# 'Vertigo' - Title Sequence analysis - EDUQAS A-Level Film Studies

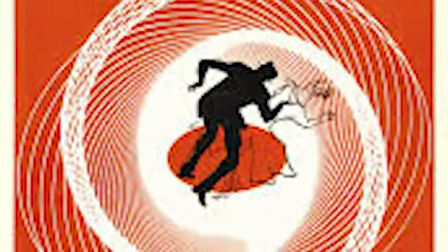think of this as Mr. Bland reacts to Vertigo's opening title sequence,
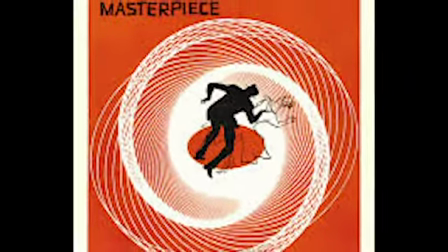and I'm going to just talk over that title sequence, guide you through the elements of film, cinematography, mise-en-scène, sound, performance, editing.
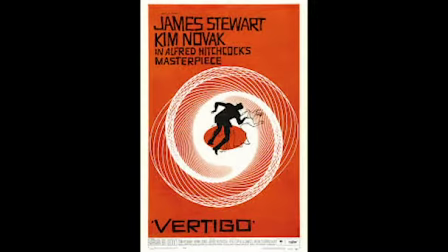There's not much going on, of course, but there's enough to already make some conclusions about the film.
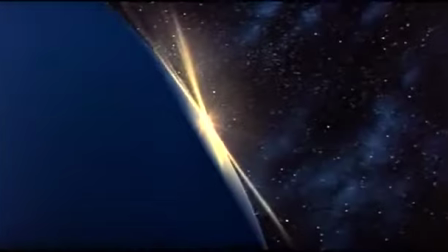So here I am, I'm clicking play, and we're off. So here comes the Spinning Globe.
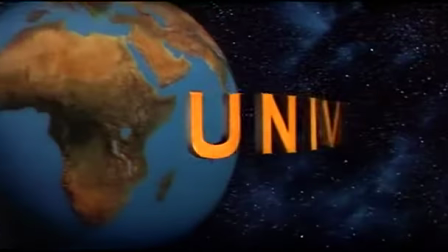It's Universal. So our production company, I think the company that owned the film, the rights to the film these days anyway.
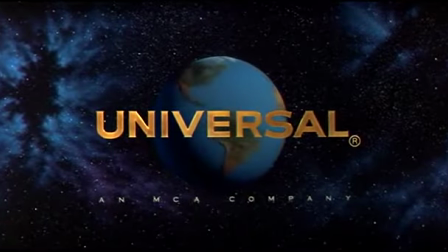So 1958 Vertigo, voted recently as seen as the greatest film ever made by esteemed film magazine Sight and Sound.
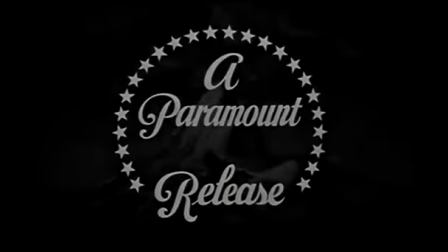And so we begin a Paramount release.
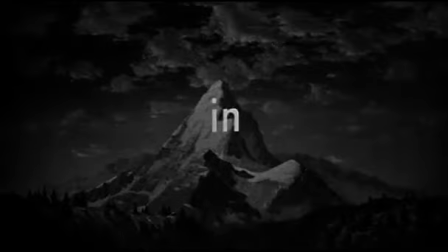I know you can read. In, yes, preposition for English language fans.
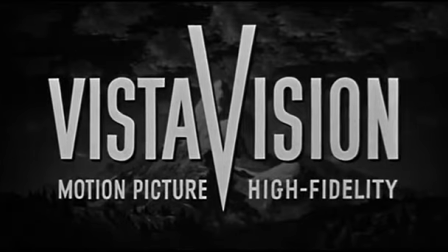Visitor Vision, motion picture high fidelity. So, that out of the way, let's get to it.
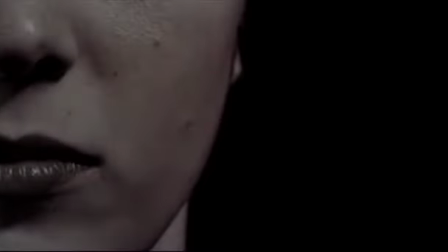So we start big close up, and we've got a fragment of a woman's face.
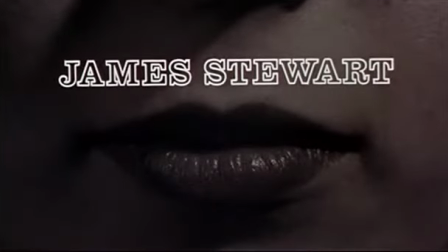We pan down and we close up on the lips, the sensual lips, female objectification.
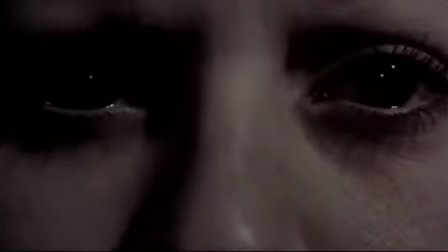We slowly pan up now to the eyes. I missed the James Stewart moustache then.
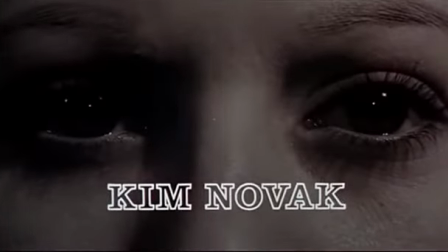The eyes, here's a bit of performance. The eyes dart around, suggesting nervousness, wariness.
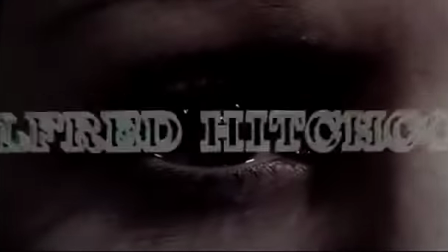And we zoom in, we pan, and we start to zoom into the eyeball.
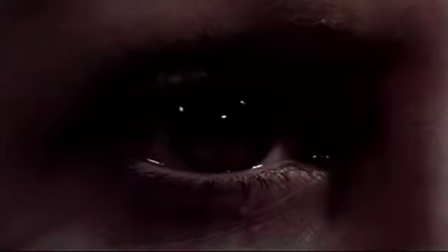Now, we've got an extreme close-up in terms of shot. Here we go, we're zooming in, and now watch the red filter come in.
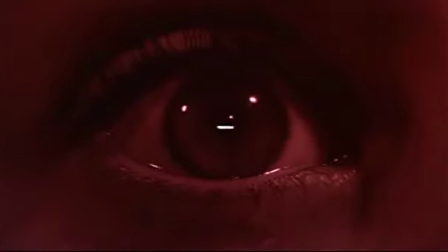Colour is going to be vital in this film.
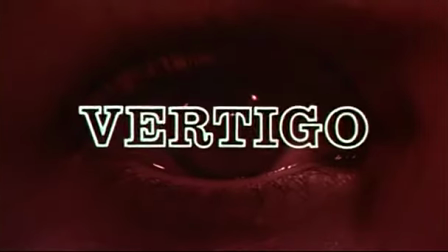Red and green in particular will be heavily symbolic colours in the scheme of this film.
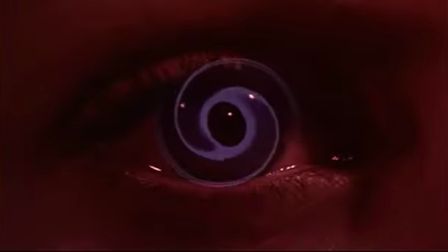And now we get the first of these swirls of colour, these graphics by graphic designer Saul Bass, one of the people whose vision helped create the film.
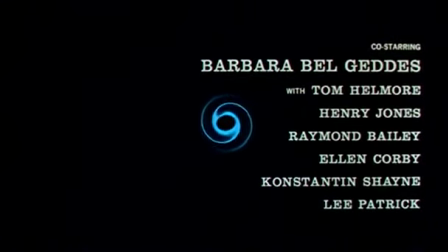And we are swirling, we are plunging, we are in a vortex, we are falling. We have, like Scotty, our hero, perhaps a bit of acrophobia.
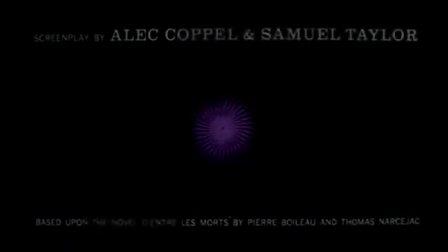This is going to be a film about obsession, about tumbling into obsession, disappearing into obsession.
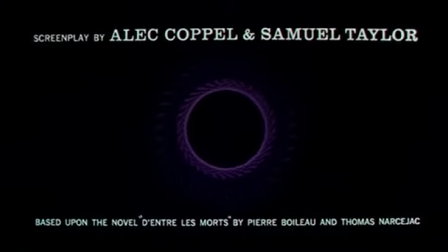As the credits go on, we see it's based on a novel. The idea that this film isn't just Alfred Hitchcock's imaginative property.
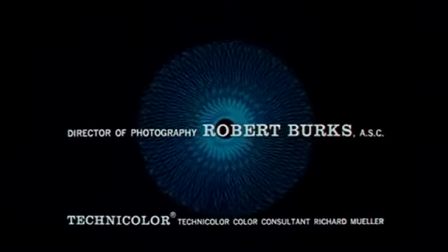It's a collaborative thing. It's based on an earlier source. These spirographs keep rotating. We're still being hypnotised.
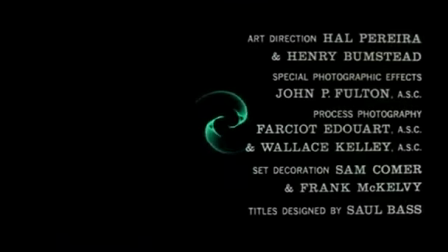Faintly as well, you can hear Bernard Herrmann's wonderful score for the film, which rises and
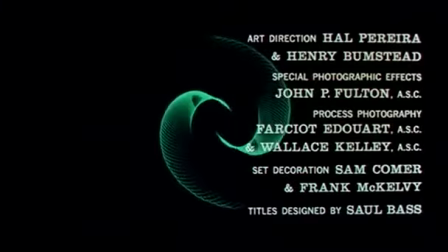falls, and suggests the tension and drama and emotional sweep of the film.
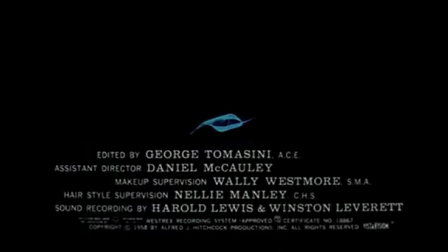So we've got an element of performance, some elements of editing, some little cinematography and that zoom into the eyeball,
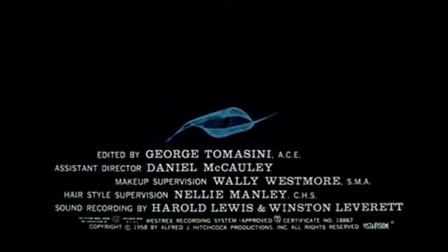and we're still in this black vortex, these shapes, eerie shapes coming towards us, suggesting this world in which we are lost. Still they swirl, the blue, the green, pulling us into snaring us.
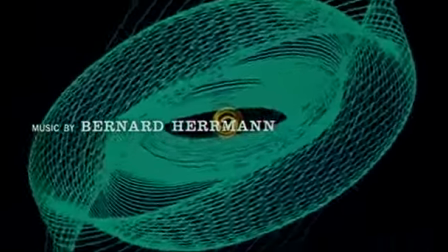Scotty will be snared. Bernard Herrmann, responsible for the score, of course, a wonderful piece of music. And still they swirl, and we are being lost in the vortex.
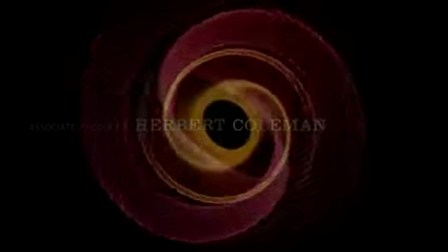I keep making that point because this the tumble into obsession is going to be the dominant theme of this film.
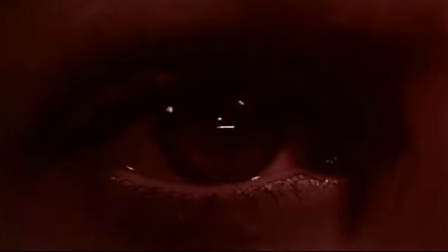And we're back in the eyeball, still without blinking, staring us out.
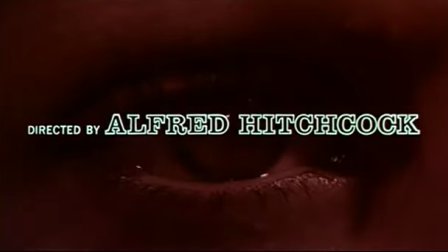And here comes the name that matters most, Alfred Hitchcock, of course.
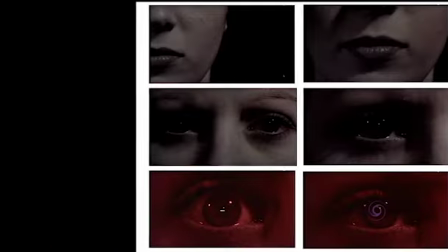So 1958, Vertigo, his classic film.
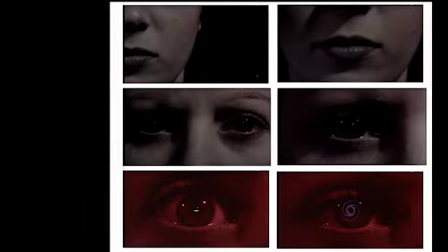So, obsession, the gazing at a woman,
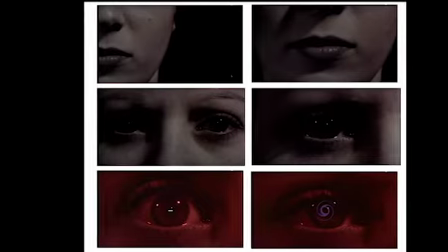an unidentified female face, which we never see the whole thing, of course.
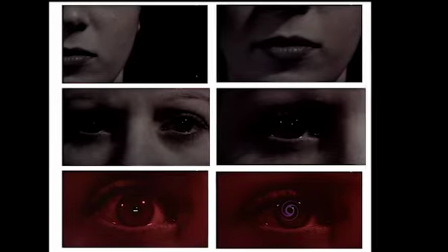We see it fragmented. This is interesting to the idea of the male gaze, the voyeurism, the looking at,
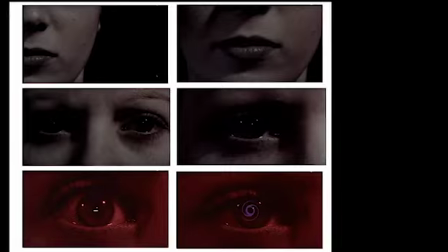observing, watching women, that will be another key feature of this film.